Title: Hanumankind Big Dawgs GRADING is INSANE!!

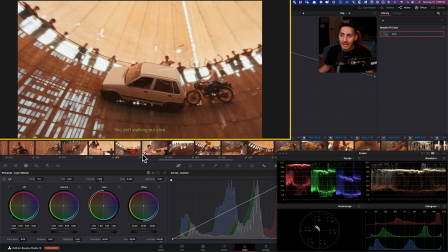But because they're not grading for outside and they're grading for their man and everybody in the
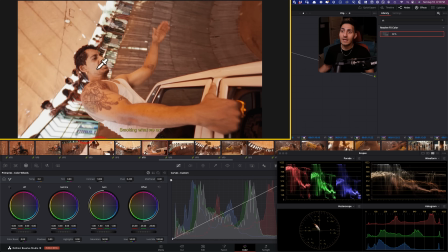arena or whatever you would want to call it, like inside, indoors, then they're not necessarily worrying about whatever the hell is happening outside. But like you can see every single thing here. Nothing is blown out. Everything is so protected.
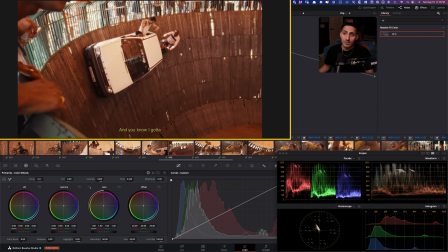And it actually looks really good. Now, some areas get really, really saturated, because when I was looking at this shot, I was like, what the hell?
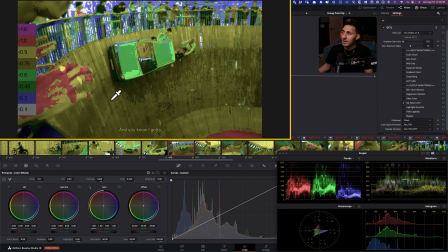So if I go here and turn this on and we look at our saturation false color, I mean, there's a lot of juice here.
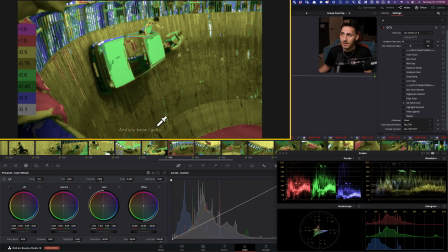Like this shot gets pretty freaking, like this is a lot of color, right?
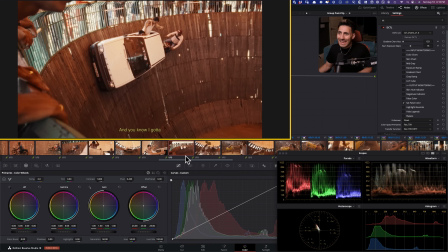Like this is kind of crazy. But again, it all looks so freaking good.
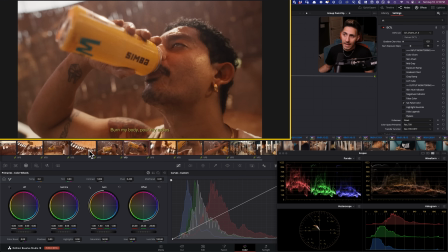This is the first time like where the hair is actually looking black, because I feel like in other shots,
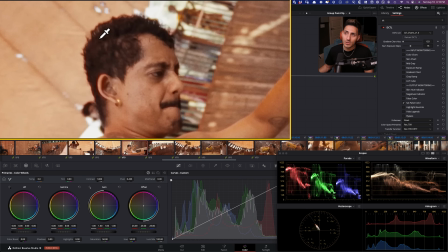like it just has like red undertones, and that could also be because of the halation around it that's pulling it.
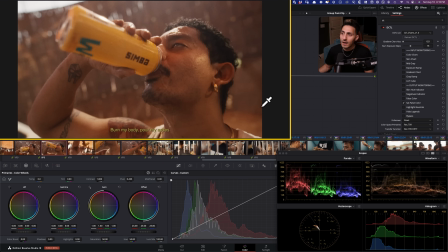I really love where they kept the skin tones.
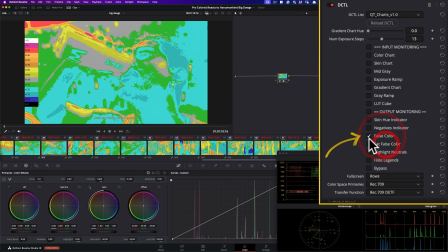So if I go in my false color again and look at where he's sitting in a sweet spot,
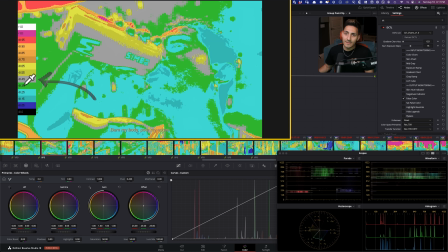and then a little under and a little over, right? But he's like living between 0.35, 0.45, and 0.55. And, there's obviously some shadows like 0.25, like around here.
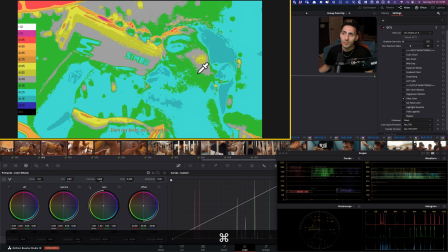But this just makes it like a really, really sweet spot for his skin.
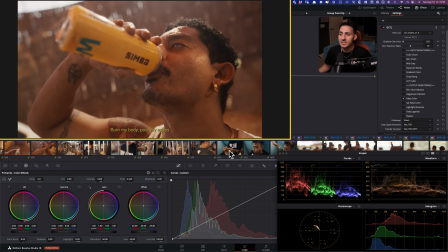And there's just like so much meat. If we keep going.
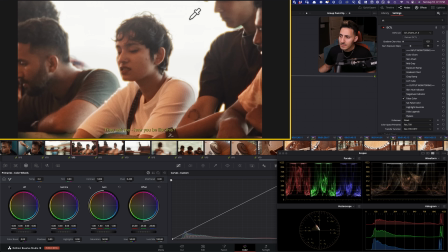So like, again, see, like they're not worried about outside at all. And then even on the low end, like the contrast is very, very gentle if we see.
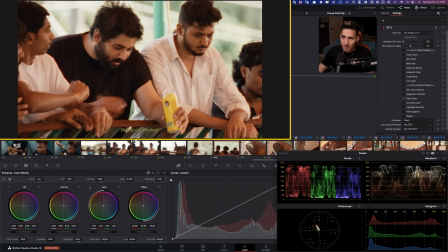Halation is like hardcore. So all that is great.
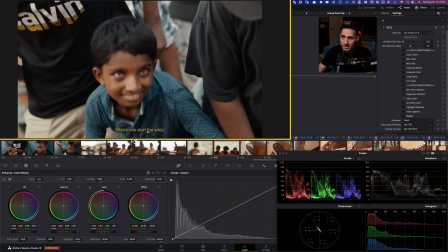I love that shot too. And this kid's eyes are crazy. It's like such light brown.
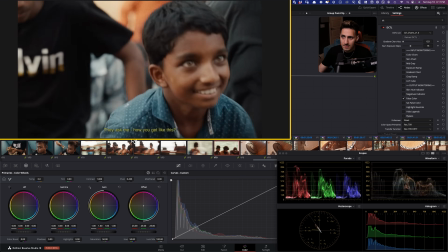Like I thought this like a visual effects or something.
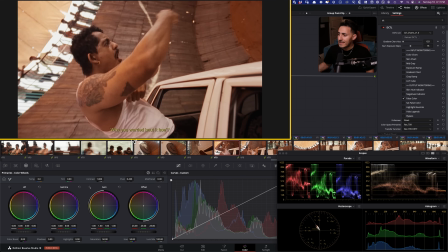So all of this is like just so good. And finally, they're pulling the reds down a little bit to like close the gap, because I feel like initially there was like just more warmth in the undertones. And I feel like they're kind of just pulling it down, because at the end of the day, and not everything needs to be teal and orange, but just by pulling and creating a little bit of like color contrast,
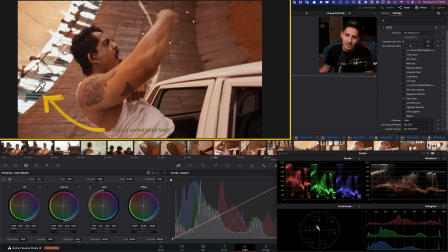it always helps. Like even just having this color, like this teal rails, just add something to it. My eye, at least as a colorist, my eye goes there, right? And I go, that's kind of cool.
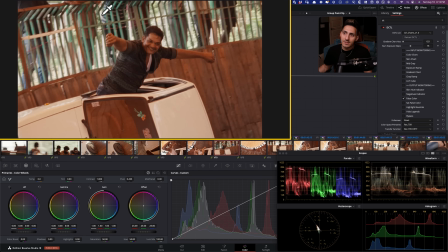Like, right? So like, his skin tones against that looks kind of cool.
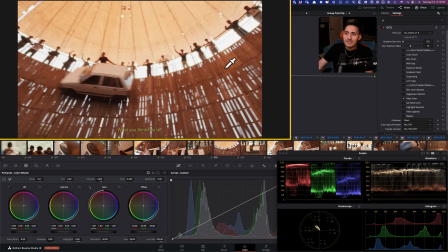And it creates that color separation.
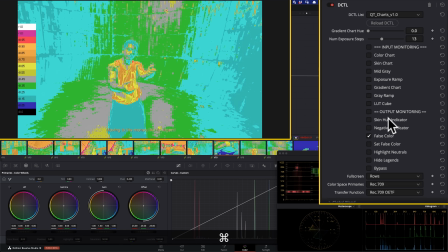And then at night, what I noticed, which was very interesting, is that this is where the
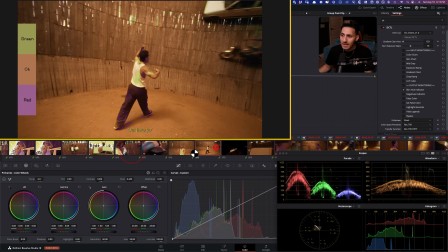skin tones are very different. So these two shots felt like the most different out of everything.
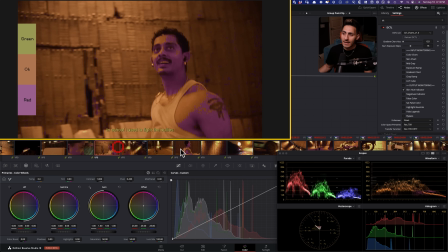So like if we look at all of these, right, they're still like all falling in the same category as the beginning. So it's like magenta skin tones. But then these two shots just like go super green.
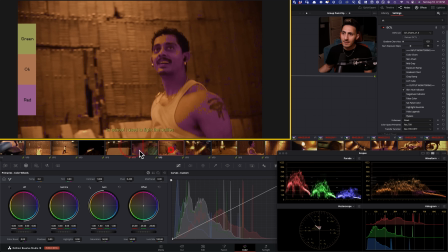And then the skin is in okay and barely in like teal. So they just like felt, kind of like very different.
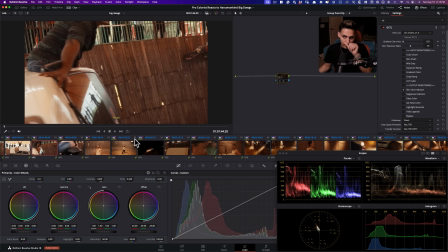And again, when you play it in a flow, it works.
Yes, worth it.
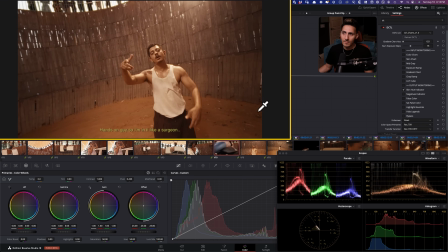Moving to the money like it's urgent. Hands on God, so I'm in it like a surgeon.
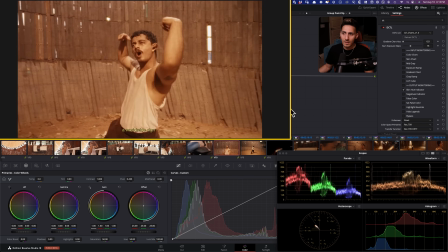The skin color like the bourbon. Worldwide sign, and we face close curtains.
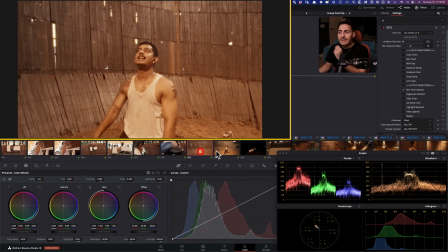I hear you, nothing of a certain.
Right? So like, I mean, it still kind of goes, and even like with what he's saying, like it kind of works.
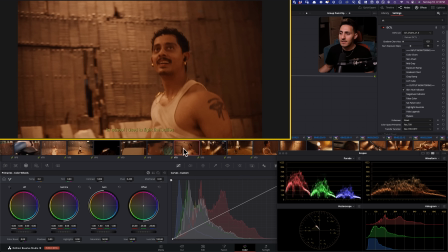But then we go back into that like more magenta-ish red world.
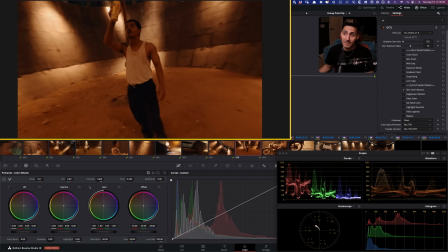And then we just basically keep getting more and more into that world. Like, look at that.
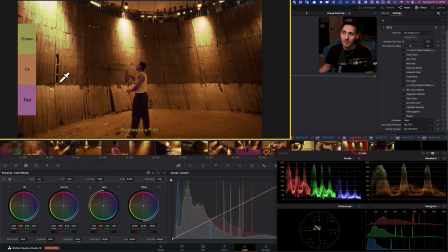And then this is where it's going to become more yellow, right? So it's an okay, and then it's green.